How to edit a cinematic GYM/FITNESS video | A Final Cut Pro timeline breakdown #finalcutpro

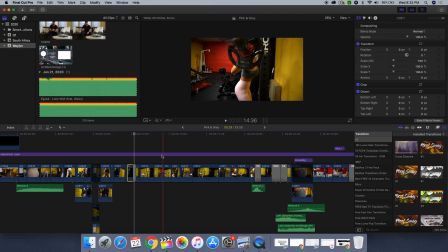12:15 That'll definitely help out with making your clips a lot more impressive to the viewer, but also you know, keeps their attention span there. Gives it a nice cinematic type look.
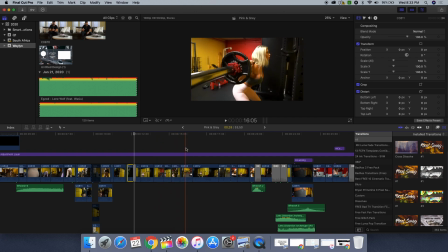12:32 So, you know, again, just switching it up, getting a bunch of different angles, as you see here, moving with the subject.
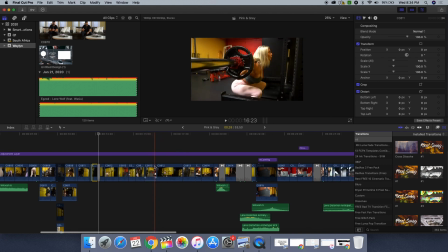12:39 So instead of just sitting there with a wide shot, you know, I had the gimbal, I had everything lined up. Make sure that you have your composition, make sure your subjects, you know, as center as possible, and then move with her. So, you know, you'll see me moving down, again, moving up with her.
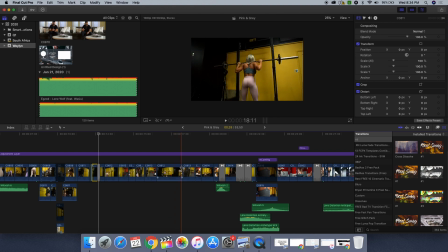12:58 So just move with your subject. If you're doing a side shot and she's running, jogging, doing some sort of agility type training, make sure that you run with her, you know, mix it up, make a really cool perspective on the shot.
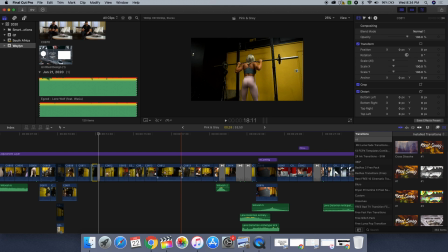13:14 Move with the movements. If she's doing bicep curls or shoulder, you know, follow the dumbbell, follow the movement.
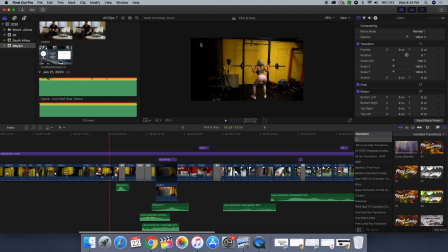13:24 So after squats, you'll see there, it's shaking a little bit. I think I put an earthquake and effect on this. Trying to mix it up a little bit. A lot of these shots I run and stabilize. So you don't want everything too smooth.
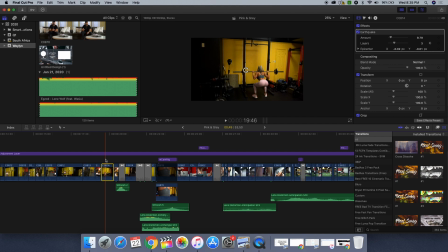13:41 So yeah, you'll see there, I put that earthquake effect, and it's just, it's nothing dramatic. It's just a little bit to give a little bit of a camera movement there for us.
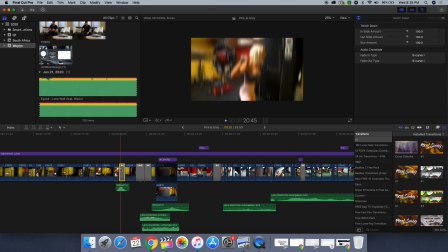13:56 Here we just used a twitch down transition. So that's just going to pop us down into the next clip.
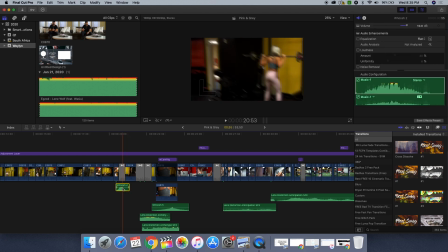14:04 You'll see, I'll go through the sound effects, but here I put a whoosh sound. But I'll run through all these sound effects after we get through the timeline.
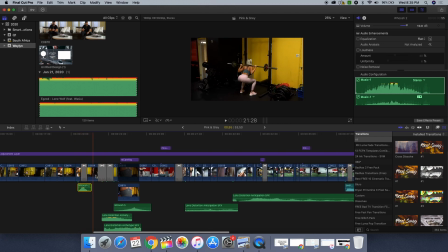And if anybody needs links or wants any download files to some of these custom transitions that I implemented into Final Cut,
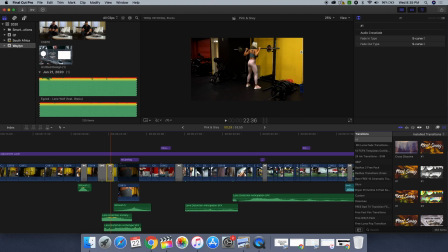14:28 let me know, and I'll be sure to, you know, create a shared folder and put a download link in the description there for you.
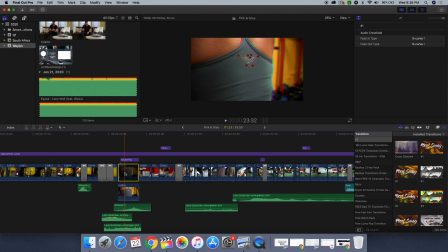14:43 Another clip here. So this one, I actually did a draw mask because I was trying to add it's like an RGB split effect on the logo, trying to emphasize that logo in this clip.
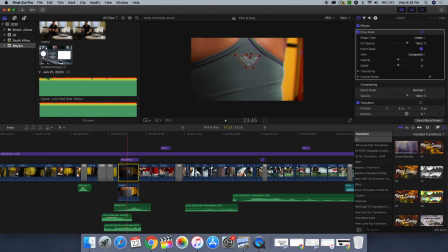14:56 So I just masked that out and then put that the RGB glitch, it's like a prism effect on that clip. And this M-cam rig, that's just going to help us zoom in. So, you know, a wider shot, and then it zooms into the logo, and then we push out.
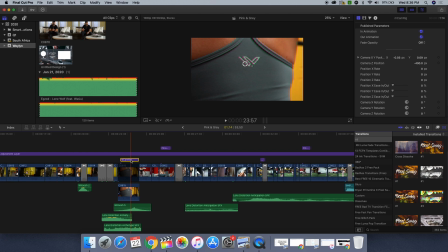15:15 So if you can see the clip without that, it's just a wide shot. So that kind of brings us in on the subject and emphasizes that logo. All right, so now we jump into some side lateral shoulder moves.
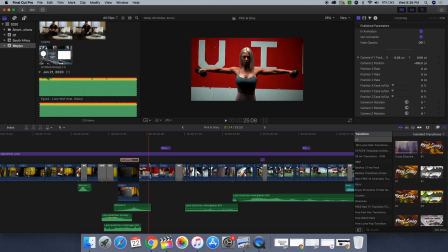15:35 Again, just moving up with the subject. Just getting as much movement, switching up those angles. Got a tight shot. Again, another M-cam rig movement. So it's going to zoom us in. I was trying to show some, you know, some striations and veins in her shoulders there.
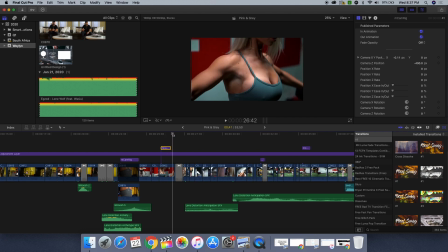15:55 Trying to get some detail. Again, another twitch down transition. And when I twitch it down, right, so it's going down, I also kept the camera movement on the clip that was following in a downward motion.
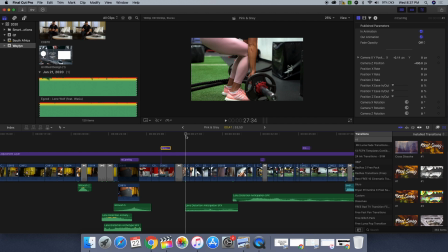16:14 If you're moving forward, you do want the following clip to move forward as well.